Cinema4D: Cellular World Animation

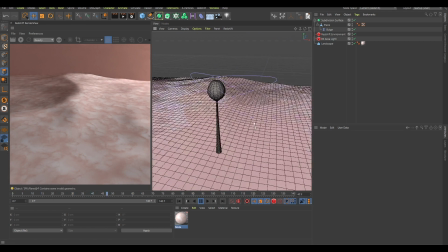4:04 Now what you can do to make this animation look a bit better is to create another thing. Another thing, right? And this is called jiggle deformer. Jiggle deformer. Now this jiggle deformer goes below this bulge deformer, I think. Okay, I'll stop doing this Russian accent.
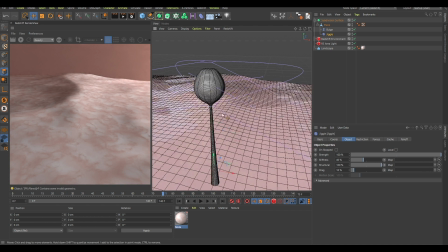4:22 And now as you can see it bounces a little bit when it animates, okay? And I think it has become
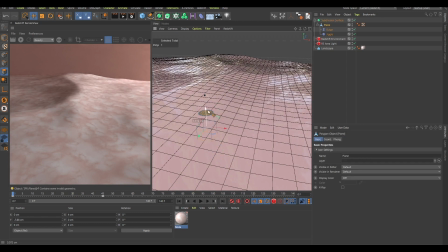went over this floor here. And why is that? Why is it going on over the floor? What is going on here, man? I don't know. Maybe the jiggle deformer is like f***ing up the animation.
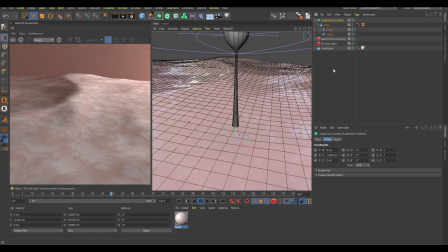4:48 Yeah. Okay, I'm sorry. I'm sorry. There's gonna need to be a censorship beep. Okay, now this has been
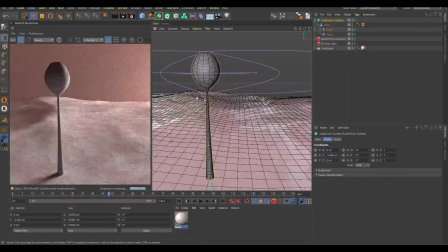4:58 This is the way to create this object here.
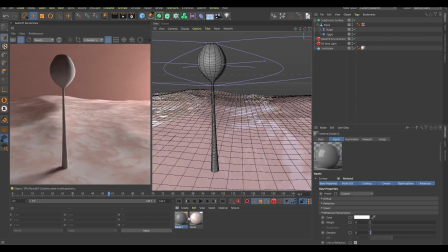5:01 And now if I create a material, double click this and add this to the subdivision surface, right? You can go in this material and let's just say you increase the scatter scale. Actually, no. You know what I'm gonna do?
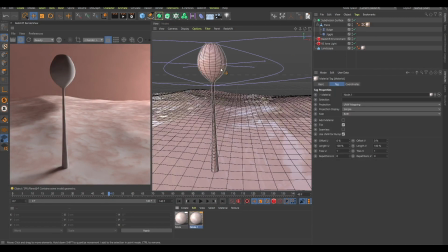5:18 I'm gonna duplicate this material and I'm gonna drag it on here and I'm gonna give a subdivision surface
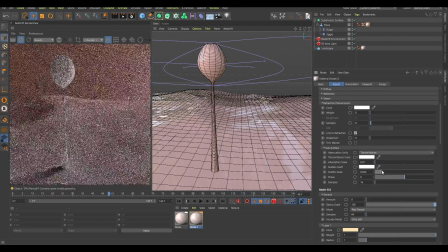5:25 light scattering to this object so that this is the one that's kind of breaking the light up,
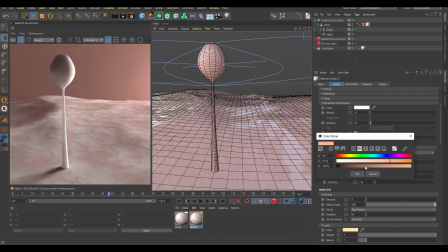5:34 right? Yeah, it is. Now, I will change the color of this to something like this.
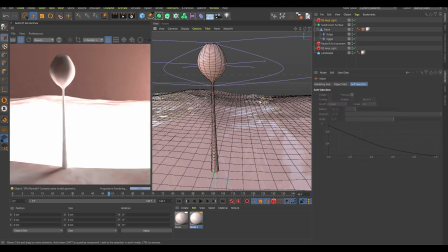5:41 And you know what I'm gonna do? I'm gonna create an area light here. I'm gonna rotate it around.
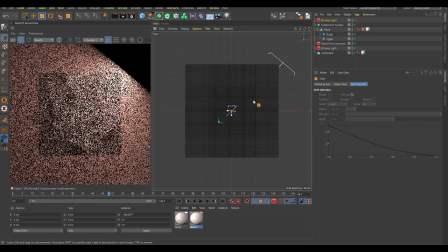5:46 I'm gonna change the size of this bitch again.
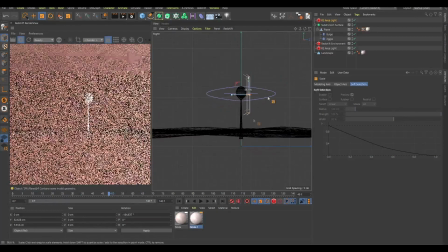5:50 And now I'm gonna put it behind this object so that you can see exactly what is,
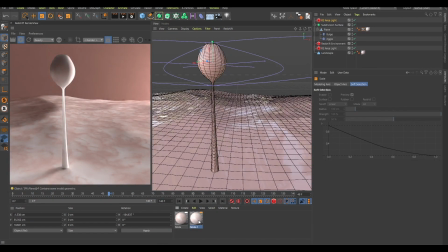5:56 like, you can see that the light is kind of shining through it, okay? Now, what's interesting about this is that you can, let me disable this jiggle deformer for now, and let me duplicate this, okay?
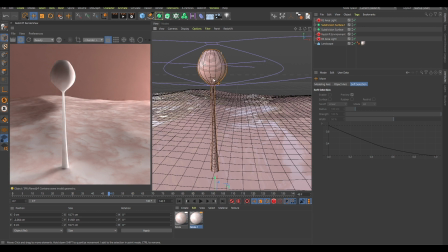6:10 And if you duplicate it, it's the same geometry here, but I want to make a smaller version of this that fits inside of the bigger version of this, okay? I'm gonna change this to plane deformer. No, I'm gonna create a plane deformer, and I'm gonna drag this down below this plane, okay?
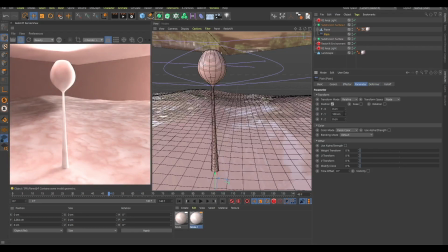6:26 And now I'm gonna choose the point, and I'm gonna disable this to zero, and drag this down.
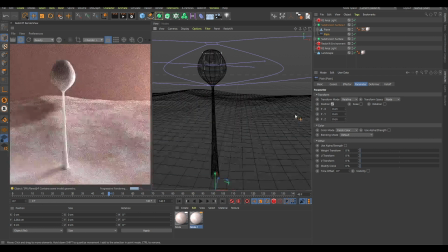6:35 And now if I press N and G, you will see that you will see the lines.
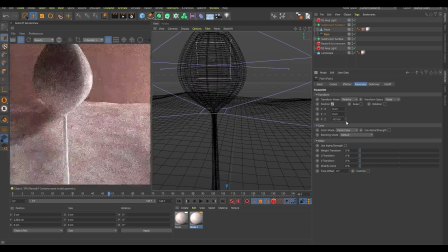6:40 And now if you drag this down, you can see that it becomes smaller, right? And as you can see over here, it looks like there's something inside of this object. And for organic things, that's usually the case. Life is basically things that are inside other things, right?
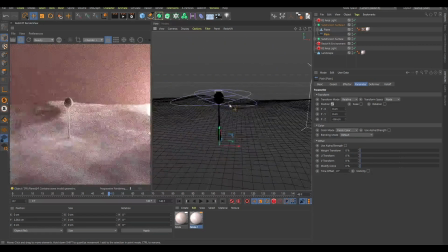7:00 Yeah, I'm right.
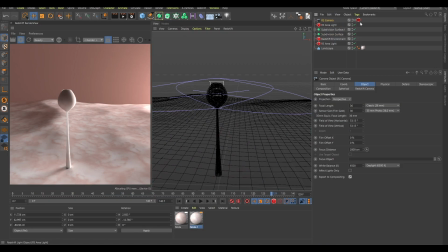7:02 Okay, so now you can even create a standard redshift camera, enable this so that you can see through the camera, now change this focal length to 70,
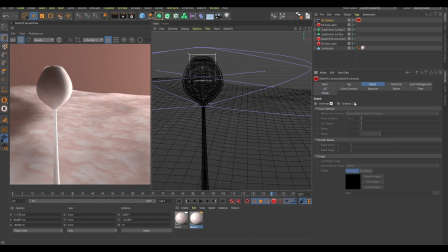7:11 and enable this setting here, change this to focus distance, and I think you can take this bulge object and you can put this as the focusing point of this camera.
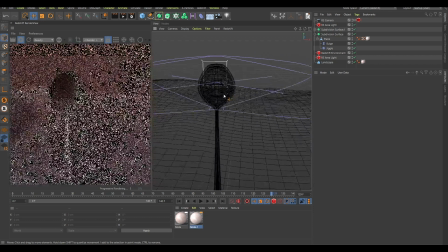7:24 And as you can see, the camera is kind of focusing on this one. So now, if you zoom back and forth,
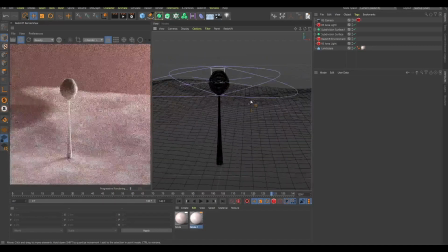7:32 you can see that the depth of field changes and it really gives you the feeling that this is a microscopic world.
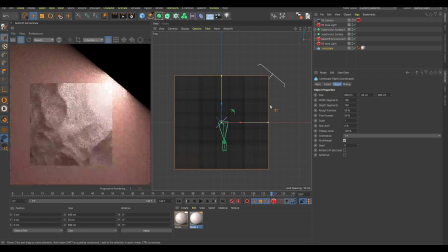7:37 Now I can even take this landscape object, I can zoom back out, I can copy and drag this,
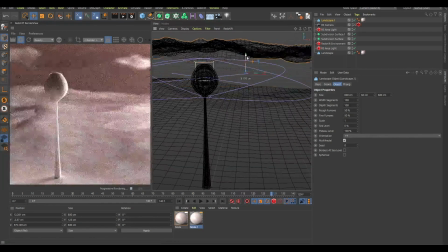7:44 and I think I can change the height of this and drag this down, change this setting right here,
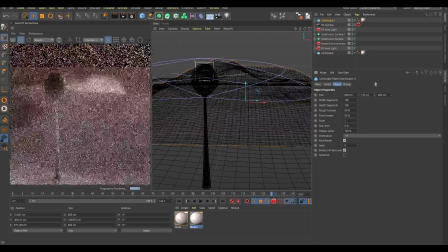7:51 and drag it even further up.
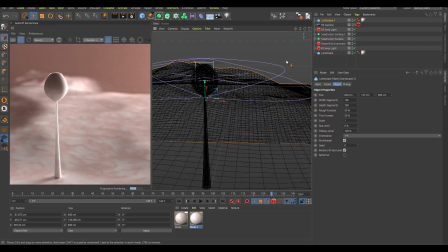7:53 As you can see, this really creates this feeling that there's something going on in the background of this, and this is not just a simple,
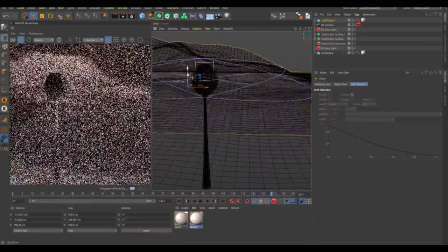8:00 like a plane, that there's some real stuff going back in the background,
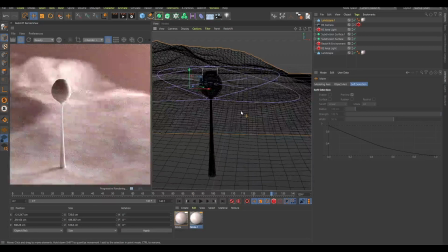8:07 so that you feel like, wow, whoa.